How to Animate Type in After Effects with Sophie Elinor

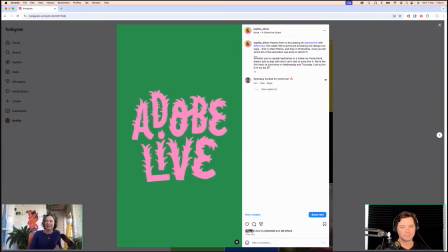(4:44)
After Effects can seem, I guess, a little bit daunting if you've never used it before. Photoshop's probably a little more in a lot of people's wheelhouse if they're already working in that program. Yeah. So yeah, this animation is like a little bit sneaky. Adobe, the top line is done in After Effects and the bottom line is done in Photoshop.
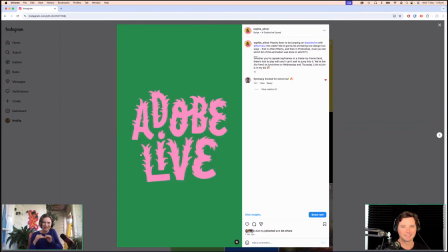(5:04)
Yeah. And I've kind of tried to push them into sort of a middle ground, I guess. So I've tried to make the one that was done in After Effects seem a little bit more hand-drawn and a little bit more textured.
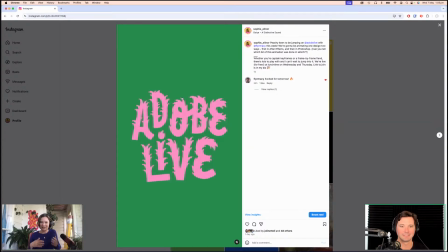(5:20)
Right. And I've tried to make the Photoshop one a little smoother just to kind of show you that you can achieve a similar effect in both, but they're very different ways to get there. Yeah. Yeah, cool. Yeah. I mean, it's hard. It's hard to tell. Like, I don't think you could really tell unless someone told you.
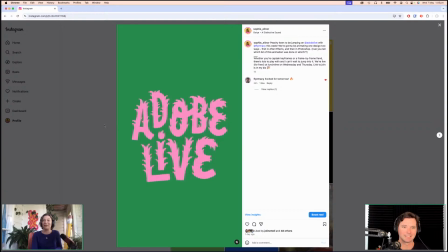(5:39)
Yeah, Which is which. yeah. Well, that's a huge compliment. So thank you. Right. It's exactly what I was going for.
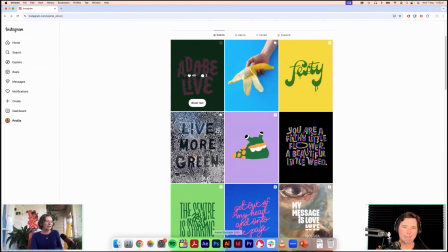(5:45)
Yeah. Today, though, we are going to be playing around with some spicy lettering.
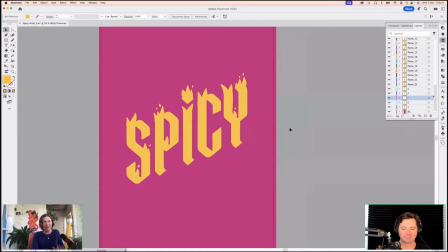(5:52)
Nice. And I just thought I would start by showing you the Illustrator file setup, because there's always a little bit of file setup that kind of makes our lives a little bit easier once we get into After Effects. And mostly that's just splitting everything up into different layers.
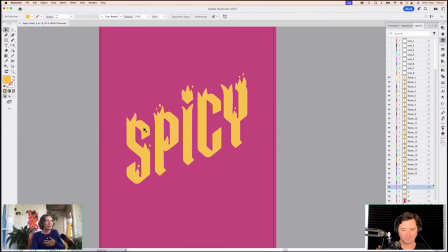(6:11)
What I'm aiming for with this one is to just kind of get these flames doing a little bit of a dance. I don't really want the letters themselves to move around too much.
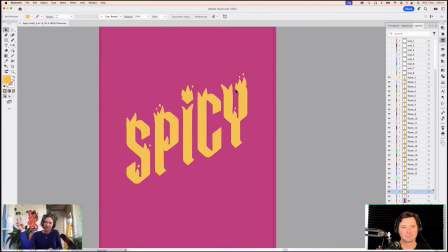(6:25)
I really want the sort of focus of this to be that kind of flaming top row in the design here. Yeah. And so I probably didn't need to split all the letters into individual layers here, but I've done it anyway, just in case I decide later on if I want to animate those individually.
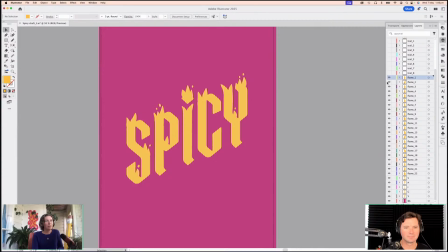(6:43)
But every single little piece of flame is kind of on its own layer here. Right. So it looks like a lot, but it's it's a fairly simple design. And you're just creating a new layer each time you do a different, So I drawing.
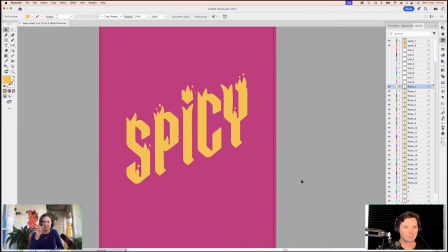(7:03)
I do it all in one to begin with. I just do it all on the same layer, and then I sort of split it off into different layers, kind of in the back of my mind, keeping in mind what I'm going to be animating. Right. So anything that kind of needs to be treated on its own needs to be in its own layer.
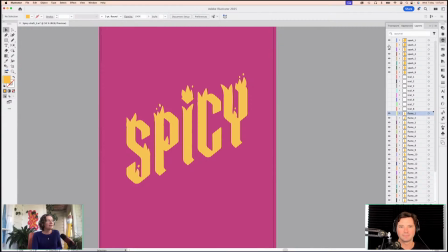(7:20)
And then we've got all these little sparks here, also on their own layers. And I've hidden these, but I'll bring that up here. These are my plan, aside from the sort of dancing flames, is to have these little sparks that kind of,
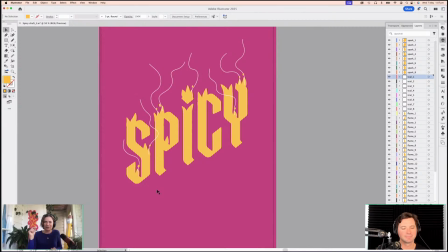(7:35)
or these embers that sort of jump out of the flames, to add a little bit of extra sort of, a bit of this on top, a little sprinkling of this. Yeah. A bit of spice, exactly. And so I've just kind of drawn the path that I want them to follow.
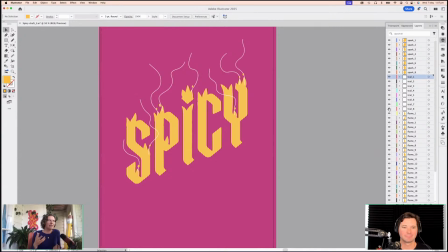(7:51)
Could have done that in After Effects very easily, but since I'm here in Illustrator anyway, I'll just make all my layers and then we're ready to animate. Cool. Love it.
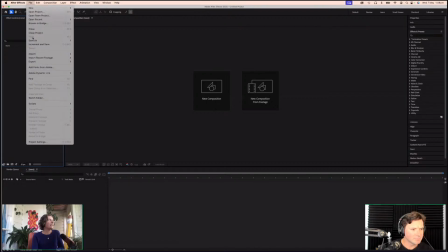(8:03)
So we'll jump over into After Effects and import our file.
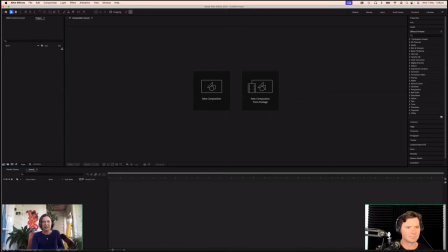(8:09)
Ooh. It's going to be the thing where, where did that go?
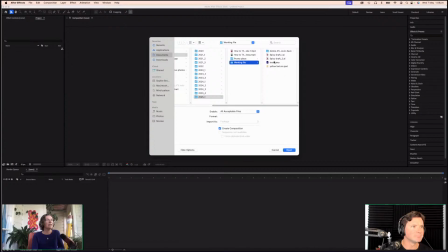(8:18)
There we go. We got there in the end. So this is our file here. We just want to change the import as to composition and create composition. That's going to make sure all of our layers come in separately rather than as just one single Illustrator file.
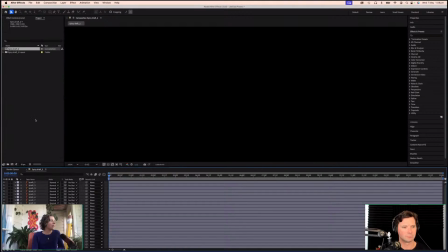(8:34)
And we'll just give that a sec. And when we open that up, we should have all of our
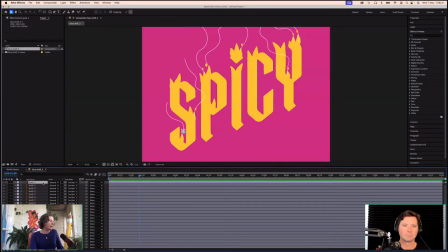(8:42)
different bits and pieces there. They have come in as Illustrator files.